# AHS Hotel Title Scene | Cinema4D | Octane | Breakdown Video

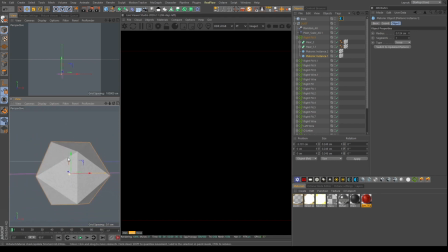[21:25]
It is a little bit big, so we can see this kind of, it looks nothing, it looks like wow, how can this be a dust or something, but these are very small, and when you create so many particles with them, then they are looking quite convincing. For example, now if I unhide them and add the backdrop,
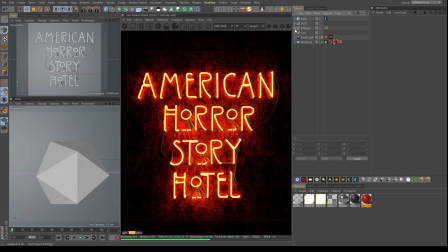[21:45]
you can see the small dust, you can see these, and when they are very combined in the very large form, like 7k, 10k, 50k particles, 50k clones, then they look much more convincing, they look much more like dust.
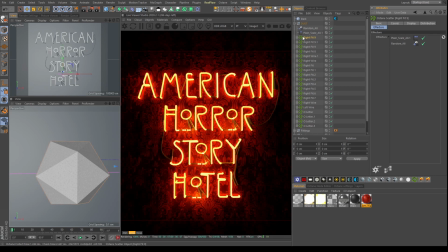[21:59]
And what I did was I added effectors in this, a plane effector, plane scale effector, and the random effector. Plane scale effector is nothing, is just scaling the all the what you say, all the objects inside this to a particular level, like 0.05 or zero point 0.5.
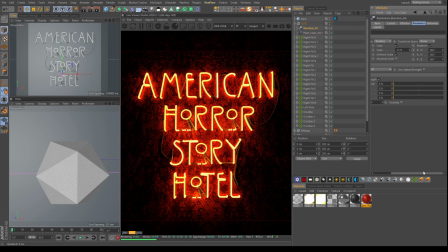[22:18]
And random is, again, random is like we can just go from this number between the actual height randomly, and they will just move in all the directions. So obviously if I won't put render, the splines are going to be straight or just vertical, just like that.
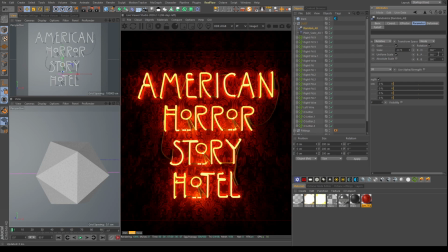[22:34]
But if they are having this kind of random movement in which rotation is 360, everything is 360, so automatically every time I put another Octane scatter, they will have a different look. So this was the look I was trying to go with, and that's it for the main scene.
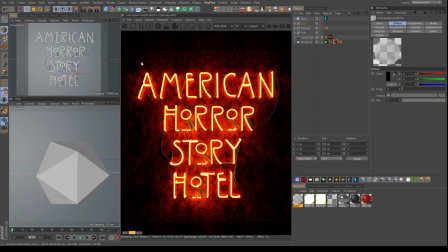[22:52]
I will just go with this dust material. I don't think so there's a need for going that. It's just a white material with some opacity on it, so that it is looking like transparent, because obviously the dust is transparent, but it is not that transparent, right? You can see the object, but still you cannot see the object because they are so small particles.
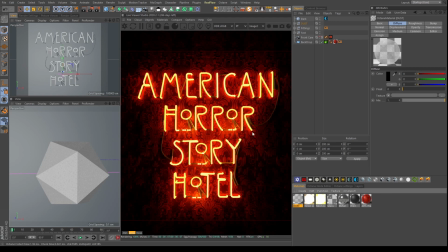[23:11]
So it's a kind of nice thing to do. So that was the dust. And coming back to the lighting of the scene, lighting, I told you already, we discussed it, but the camera. So camera, what I had in the camera is I enabled the denoiser.
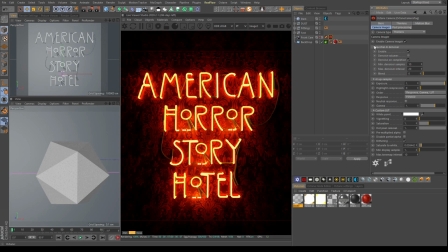[23:28]
I think that's the very best thing of Octane. Another best thing, that is a denoiser. It handles noises and it handles sampling very in a good form. And what I did over here was I added the response to this. You can see F250CD.
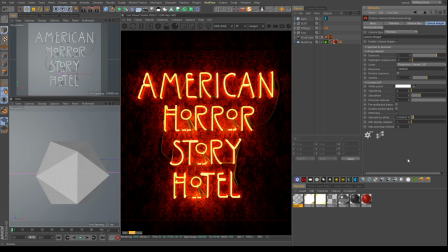[23:46]
This was the look. There are so many you can choose. This was the look I wanted to go for. And there is a custom LUT also. This LUT is from Osiris. Uh, it is not expensive. It is like they have like 7-8 kind of LUTs going on, and I put the strength on point 3.
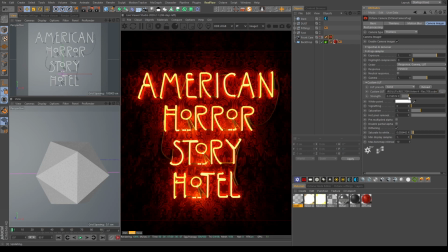[24:05]
So this LUT is very nice. I can show you that. See if I am increasing and decreasing, how it is affecting my scene. For me, this kind of strength and everything was fine, and I did saturate to white a bit, 0.05, something like that,
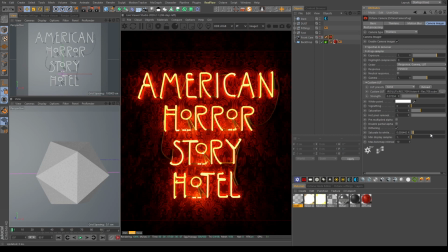[24:23]
because I wanted my neon tubes not to look just all yellow or orangish or all white. So this was a little breakdown I did to cut off from between, and that's it for the camera.
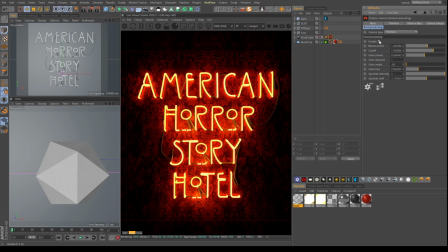[24:38]
And the post processing is nothing. You can see it's not that much. You won't even feel that there's a post processing going on, because I wanted it to be a little subtle. I didn't want it to be that high powered post processing.
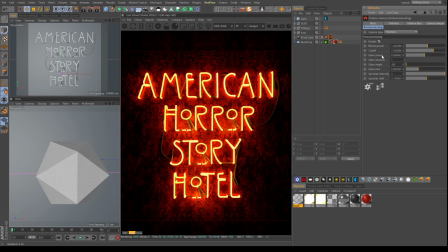[24:51]
So this is a very subtle post processing. If you see very light shift, you will see in the scene, because I wanted to do that in Photoshop. Yeah, so that's the scene.
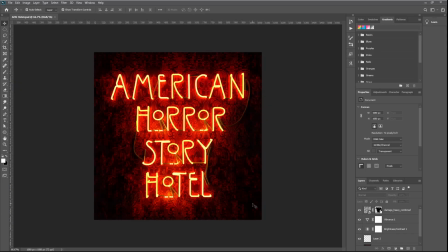[25:05]
So this is the Photoshop file. What I did was I will just go through it very fast. There is a this is the layer, the original picture I took. You can see everything is done in 3D itself. I just added some vibration and everything, vibrance and everything.
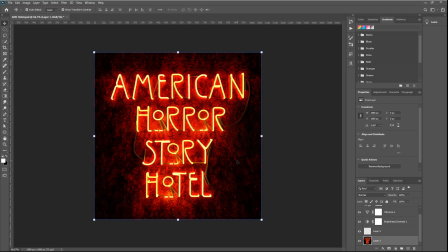[25:22]
It's just that I can do that in 3D itself.